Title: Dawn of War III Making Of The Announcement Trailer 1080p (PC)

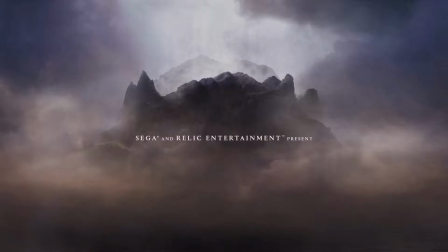(0:08) In darkness, I shall be light.
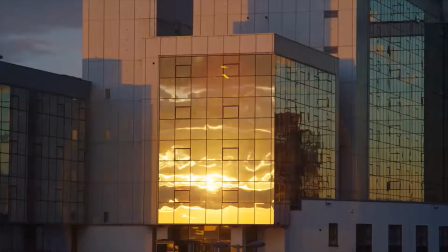(0:23)
The starting point for this film was to veer away as far as possible from all the established conventions in cinematics and in trailers. Instead of telling a story, we decided to tackle the themes that are inherent at the core of the very universe itself. We were trying to do something different, something the audience wouldn't expect.
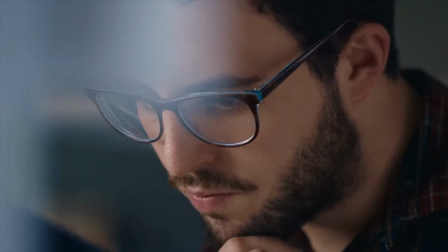(0:46)
We knew from the beginning that we wanted this to be slightly surrealist. And it's really to sort of ramp up that discomfort for the viewer. The main concept that we're exploring in this piece is the idea of this endless cycle of war, both in terms of slower escalation, but also the way we bookended the trailer with the beginning point with the sergeant,
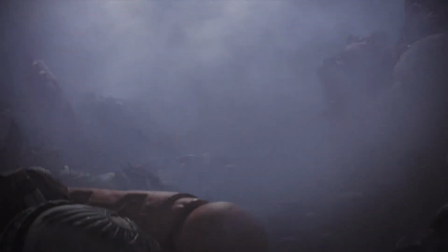(1:08)
and all the corpses falling, and then the trailer ended in a similar way, and that was obviously a deliberate way of promoting the idea of this endless war.
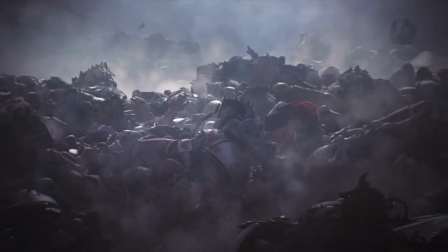(1:17)
Everyone inside this universe really wants to be at war as well. No one wants to break the loop. It's not like they are thinking about going home or finishing their tour of duty.
In the face of death.
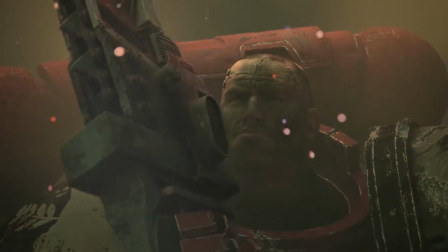(1:28)
All they want to do is fight, and they expect to die at the very end of it as well.
I shall have no remorse.
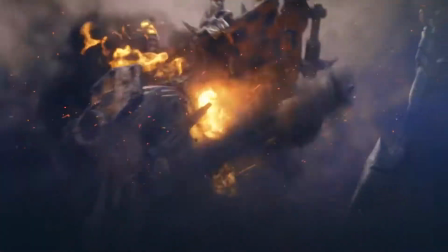(1:36)
The voiceover is based on something from the Warhammer lore called the Lithony of Devotion. basically an affirmation of what each of these units goes through internally.
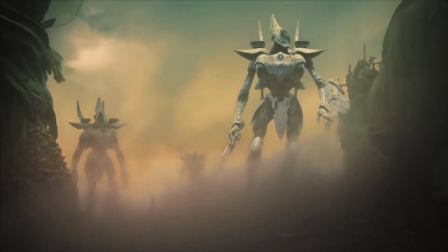(1:45) In the midst of battle, I shall have no fear.
I think this trailer really nails the escalation of battle. You come on with a gun, somebody's going to come in with a bigger gun.
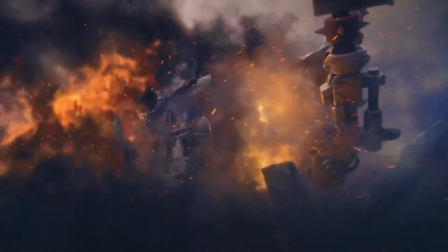(1:56)
And just when you think you've won the day with your giant mech, an even giander mech will come in and destroy that one. In the scene where they're kneeling down, and they're getting struck by this strong wind and these invisible forces.
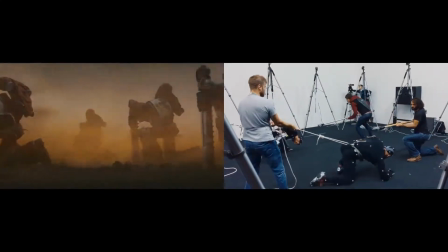(2:11)
It was really important to make that feel authentic. At the mo-cap shoot, Avid was striking the actors when they weren't expecting it to get these hits. It proved quite useful.
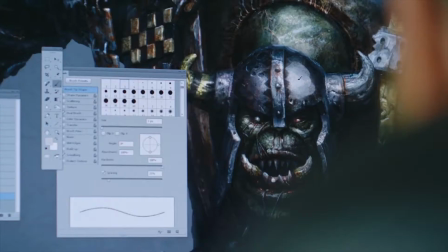(2:24)
There's so much detail and there's so much history in the characters.
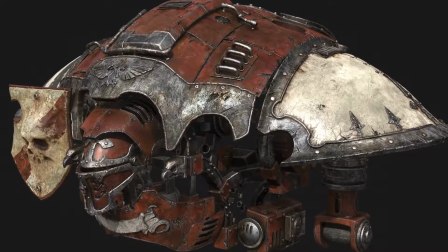(2:27)
We wanted to give their armor a history, we wanted to give their faces a history, so we really weathered them, and we got sort of dinks and bashes in their armor and really sort of pushed that quality.
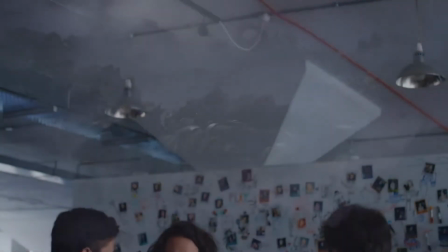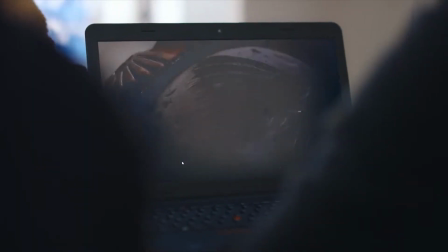(2:42)
When it cuts and you get this close-up shot, down the Space Marine. His face is telling you everything. Even when he takes that glancing blow on the face and he just comes right back to the battle, it doesn't matter.
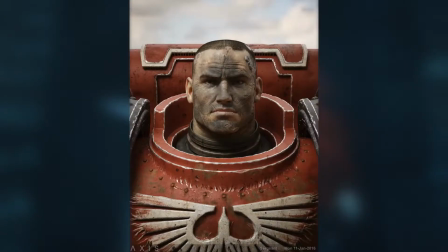(2:57)
We consciously opted for a very vague approach to how we present the factions.
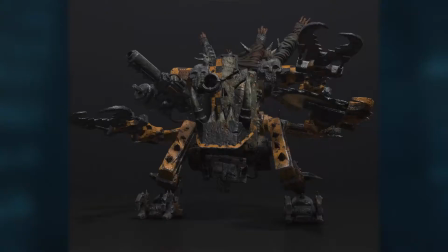(3:01)
Looking at it, you couldn't tell who we want to present to you as the supposed hero and who is being the villain.
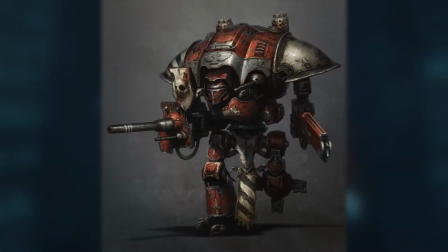(3:07)
All of them are equally heroic and villainous. Instead of looking at it in terms of good or evil, what we wanted to do is represent each of the three races equally and let the viewer decide who they felt more of a connection with.
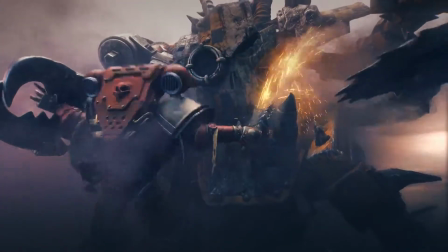(3:18)
We consciously decided to lock down the camera, to allow the scene to unfold.
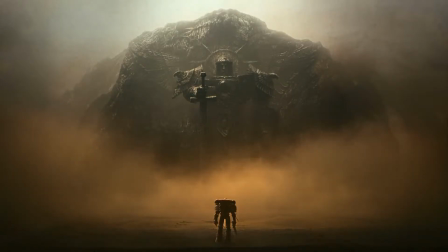(3:23)
Because it doesn't lead you from one place to another as quickly or as fluidly as you're used to, it forces you to study what you're looking at. We wanted every frame of this just to be a beautiful painting, a standalone piece of art on its own.
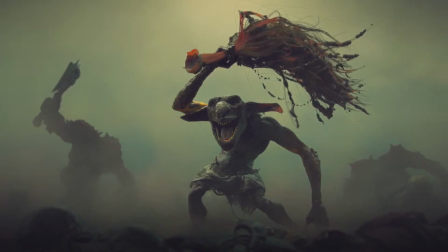(3:37)
Such soft colours you wouldn't think would cause or stir such an emotion.
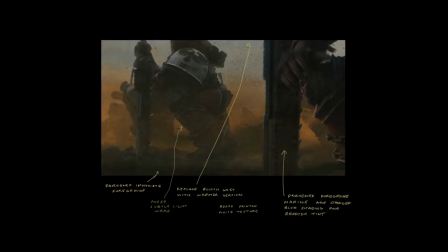(3:43)
Whenever one of the races is present, and there's a very clear color code to the whole thing.
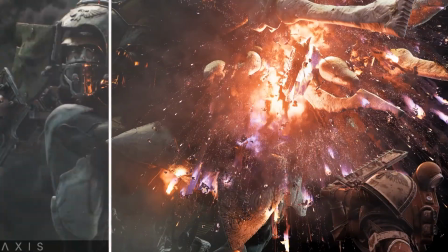(3:48)
We didn't want to do your typical oil gas refinery orange ball of fire. So we looked at ways of adding surreal nature to the palette of the fire and the explosion.
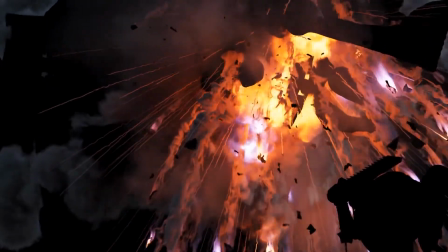(3:57)
So we added yellows and purples and things that you naturally wouldn't expect. And again, it reinforces this sort of abstract world that we're watching.
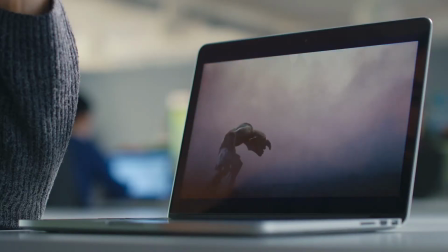(4:06)
There's a feeling of unease, and there's a lot left in for you to fill in the gaps.